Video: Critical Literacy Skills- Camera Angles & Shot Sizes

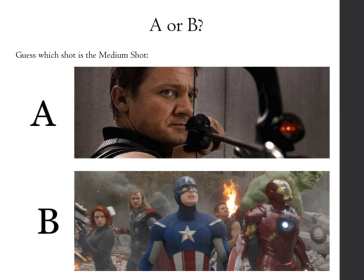Now let's turn our attention to identifying which of the following is a medium shot. Look closely at options A and B and think about what we've discussed. The medium shot frames the character from the waist up. It's often used in dialogue scenes that captures both facial expressions and gestures while still maintaining the awareness of the setting.
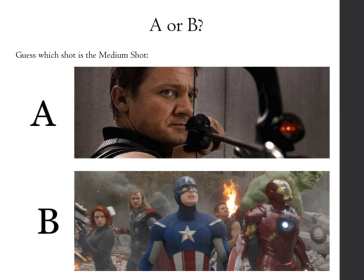Remember, the key here is to identify the balance between the character and the background. Which one of these options emphasizes that balance without losing the focus on the character's interaction? Is it A or is it B? I'm hoping you've said that it is B.
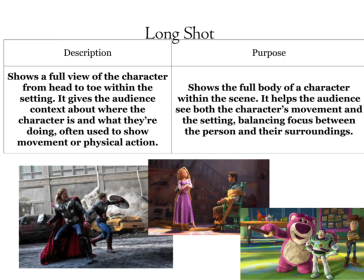Next is long shot. So we're zooming out to explore what a long shot is. This shot reveals the character from head to toe, providing a comprehensive view of both the character and the setting. Key point number one. So the long shot offers important context.
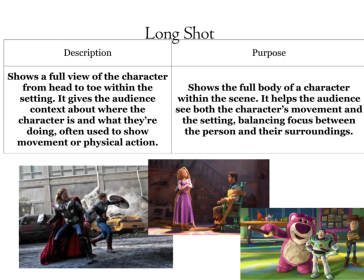It shows us where the character is and what they're doing, setting the scene for the audience. Secondly, it's often used to depict movement or action. This balance between the character and their surroundings allows the audience to focus on both equally.
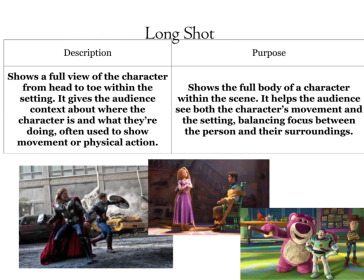This shot is crucial for storytelling, particularly when action or physical dynamics are involved. You can see in the example with Rapunzel tying, I cannot remember his name, to the chair. You can see that there's that power dynamic. It's zoomed out enough so we can see what's going on.
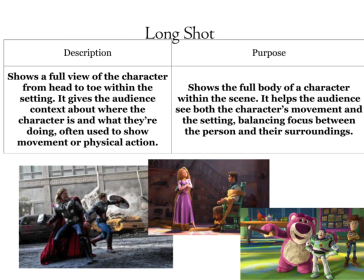If we had just zoomed in on Rapunzel, we wouldn't be aware of the situation that she is in. The same as our Toy Story example down in the bottom right hand corner. We've zoomed out far enough that we are seeing that Buzz is happy with the bear, but we can see as well that Woody is not too pleased.
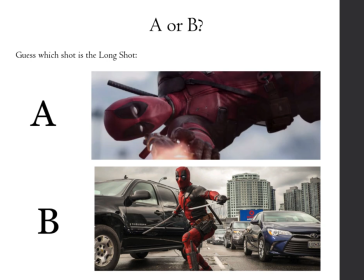So, looking at these two examples, remember that long shot is about providing context through a character and their environment. You're looking for a shot where the character is visible from head to toe within their surroundings. This type of shot helps audiences understand what the character is doing and their relationship with the setting.
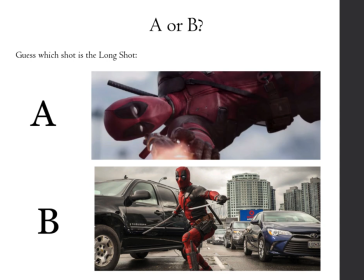It's particularly effective for scenes that involve movement or physical action. So take a moment and have a look at A and B. Which one offers us that full view of the character within their environment? I'm hoping that you say B.
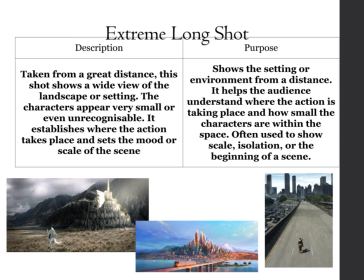Let's explore the extreme long shot now. So this shot is taken from a great distance, providing a wide, sweeping view of the landscape or setting. In my examples there, you can notice how the characters appear very small and sometimes unrecognizable.
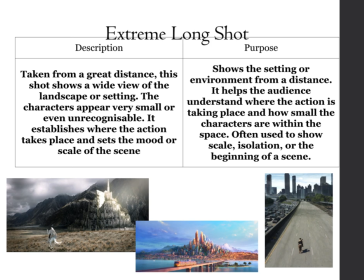This perspective establishes where the action is taking place, and it can set the mood or reveal the scale of the scene. For the example in the middle, that is from Zootopia. So we're actually seeing just how big Zootopia is, or Zootropolis, whatever the name of the city is.
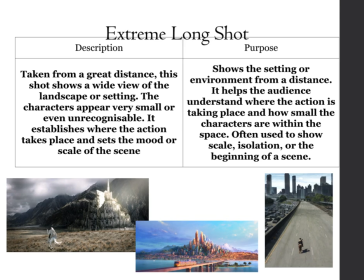The same as the image on the right, where we are seeing um, Rick Grimes walking into the city that is completely abandoned in The Walking Dead. So think of this as a way to show the environment or setting from a distance.
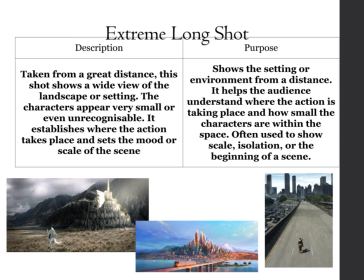It helps us understand the vastness of space and the relative insignificance of the characters within it. The shot is often used to convey themes of scale, maybe isolation, or to signal the beginning of a scene.
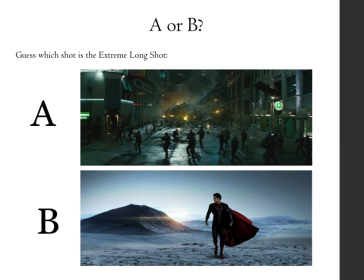Having a look at these two examples, we have shot A and shot B. Your task is to guess which one is that extreme long shot. Hoping you are saying it is potentially either.
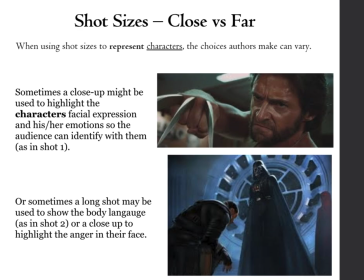So, when discussing our shot sizes, it's important to remember that each choice carries significant narrative weight. Close ups, as we could see in that shot one, are particularly powerful for drawing audiences into the character's emotional world. They allow us to connect deeply with the character by focusing on facial expressions and emotions.
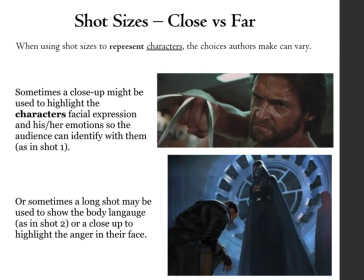On the other hand, long shots, as in the shot 2 there, provide a broader view, capturing body language and context within a scene. This helps convey a character's physicality or relationship with their surrounding environment.
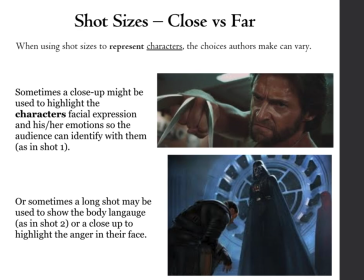The choice between a close up and a long shot can alter how we perceive a character's emotions and intentions. Think about how each shot size might change your understanding of a scene or character, and how it could evoke different emotional responses.
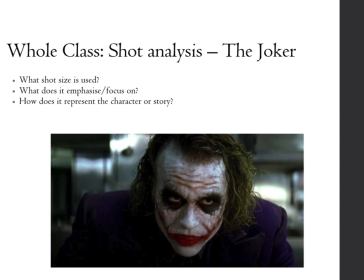So let's dive in to a little bit of film analysis. We're going to look at this shot of the Joker. First, we need to consider what shot size is utilized here. Is it a close up? Is it a medium shot? Is it a long shot? Think about what the director wants us to focus on.
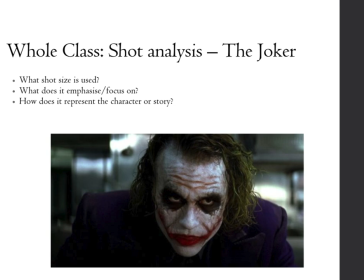Is it the Joker's facial expression, his body language, or his surroundings? When we think about this, we also need to ask ourselves, what does this tell us about the story or the character? Does it give us an insight into how the Joker is menacing, or does it reveal vulnerability?
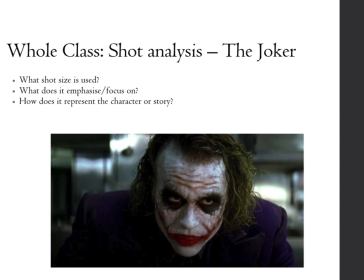So, by analyzing the specifics, we need to discuss how these choices impact our understanding of the Joker as a character.
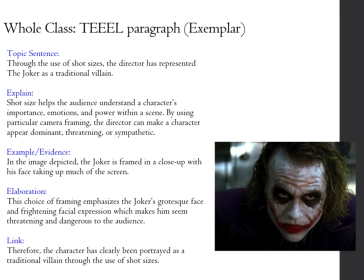So, keep these questions in mind as we move forward. Here is my example of the teal paragraph. So, in our topic sentence, through the use of shot sizes, the director has represented the Joker as a traditional villain.
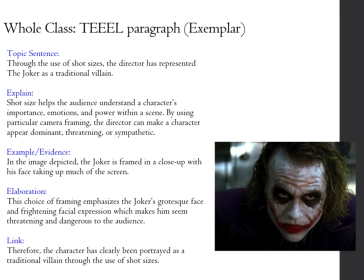Our explain shot size helps the audience understand a character's importance, emotions, and power within a scene. By using particular camera framing, the director can make a camera appear dominant, threatening, or sympathetic.
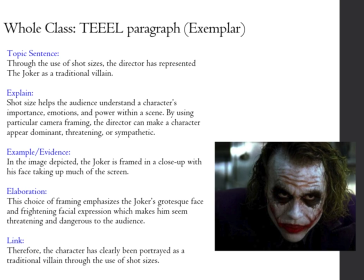See, I haven't even mentioned my evidence just yet. I'm just focusing on what the purpose of shot sizes are. In my example or evidence, in the image depicted, the Joker is framed in a close up with his face taking up most of the screen.
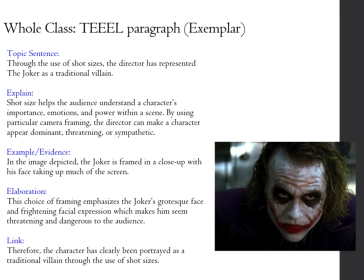My elaboration goes into that analysis. This choice of framing emphasizes the Joker's grotesque face and frightening facial expression, which makes him seem threatening and dangerous to the audience. My link?
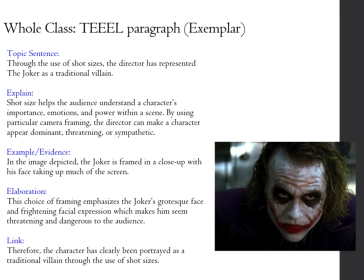Therefore, the character has clearly been portrayed as a traditional villain through the use of shot sizes.
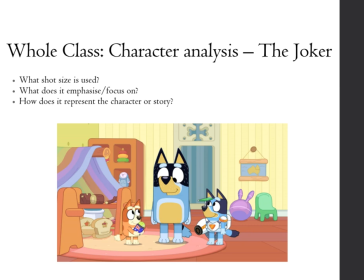You're going to have a go now at completing one on this shot of Bluey. Please ignore the fact it says the Joker. I forgot to remove that. So, what shot size is used here? What does it emphasize? What does it focus on?
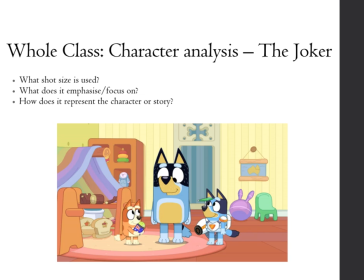And how does that represent the character or the story? What does that tell us about what we are seeing? Pause here and have a go writing your own.
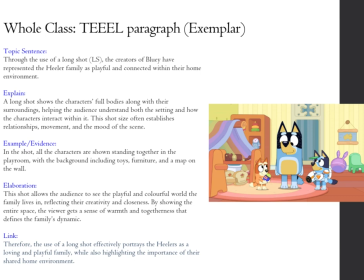So, hopefully, you've had a go writing your own. So, this is my teal paragraph shown on the shot sizes with character dynamics in storytelling in this particular shot of Bluey. So, in our topic sentence,
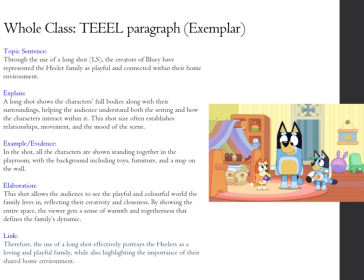it introduces the idea that a long shot in Bluey represents the healer family as playful and connected within their home. A long shot is a powerful tool in visual storytelling.
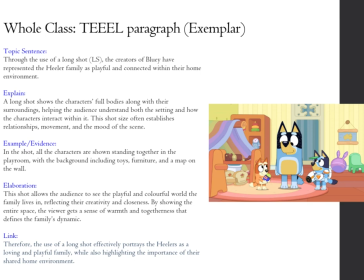It captures the full bodies of characters and their surroundings, offering insight into their interactions and the overall mood. In our example, we see all family members together in the playroom, surrounded by toys, furniture, and a map.
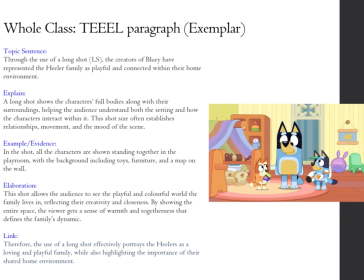You can see that I've reflected in that when I'm talking about the example.